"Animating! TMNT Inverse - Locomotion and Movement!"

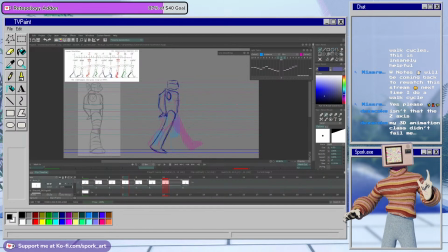[47:42]
And her toes will stay on the ground. This might also be an area where I need to alter the position of this foot. If I play the animation through and it looks like her foot is getting stuck on the up pose,
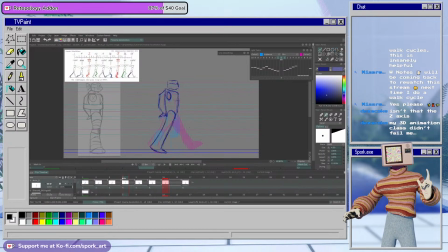[48:00]
it's because I did not give enough space to the passing position. And that's fine, that's something we can just fix really quickly. And then the other thing we want to make sure is that the back leg comes up and the knee is going to bend in an arc.
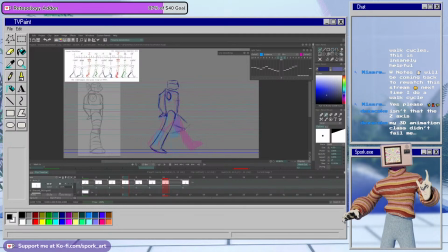[48:20]
Again, so we want to make sure that we're following the knee from the previous frames. And it's not going to be a full, like, 90-degree angle like this. But we do want to make sure that we clear the
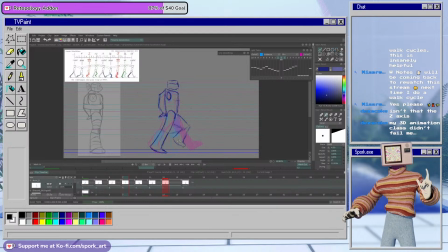[48:39]
leg away from the previous position enough where her leg doesn't look like it's getting stuck. So I'd be willing to bet that that's decent.
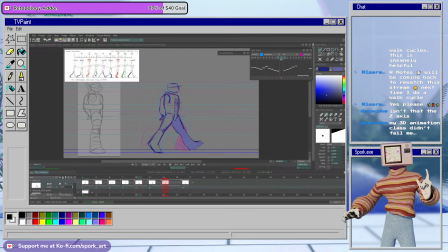[48:59]
But this socket it's this leg.
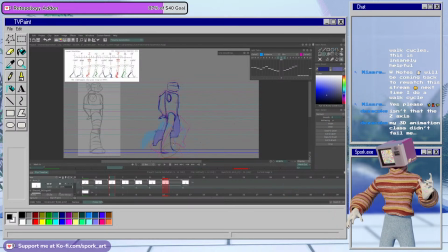So like I was saying, I did not give enough space between the two positions. So if I applied that,
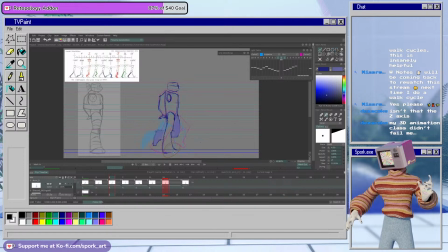now her foot should be
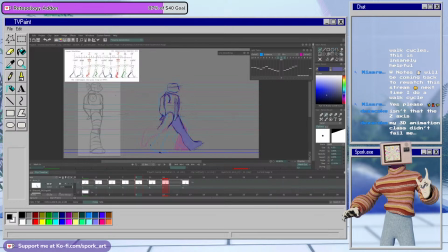[49:50]
the other one, I guess, is here.
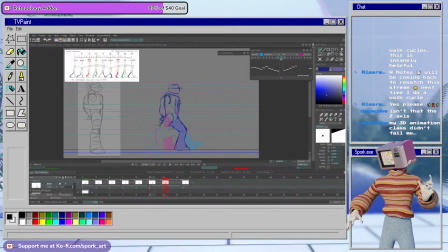[50:05]
Again, you can like draw these frames all you want, but the moment you put them in context with the other frames, that's when things can start to look like strange or off.
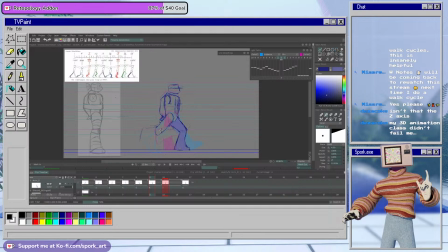[50:17]
And so it doesn't matter how perfect you draw them the first try, you will probably have to fix them in context.
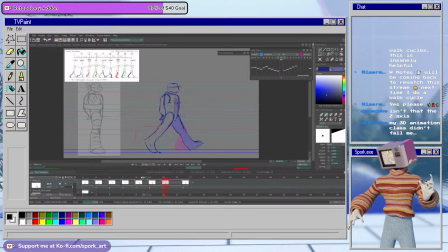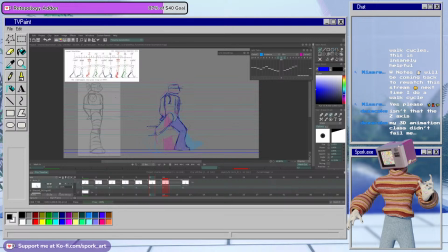[50:51]
So this is a very quick drawing. Is actually too much space between the two. So instead what I'm going to do
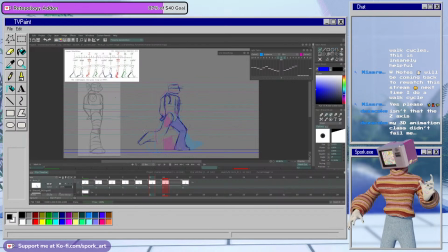[51:08]
is prioritize the or what we call prioritize? No, it's favor this passing position. Rather than drawing a like quote-unquote correct down,
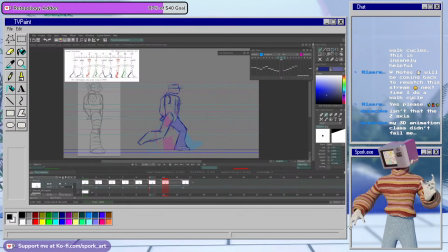[51:26]
we're going to make sure that this passing or that the down sets up the passing position, because right now it does not.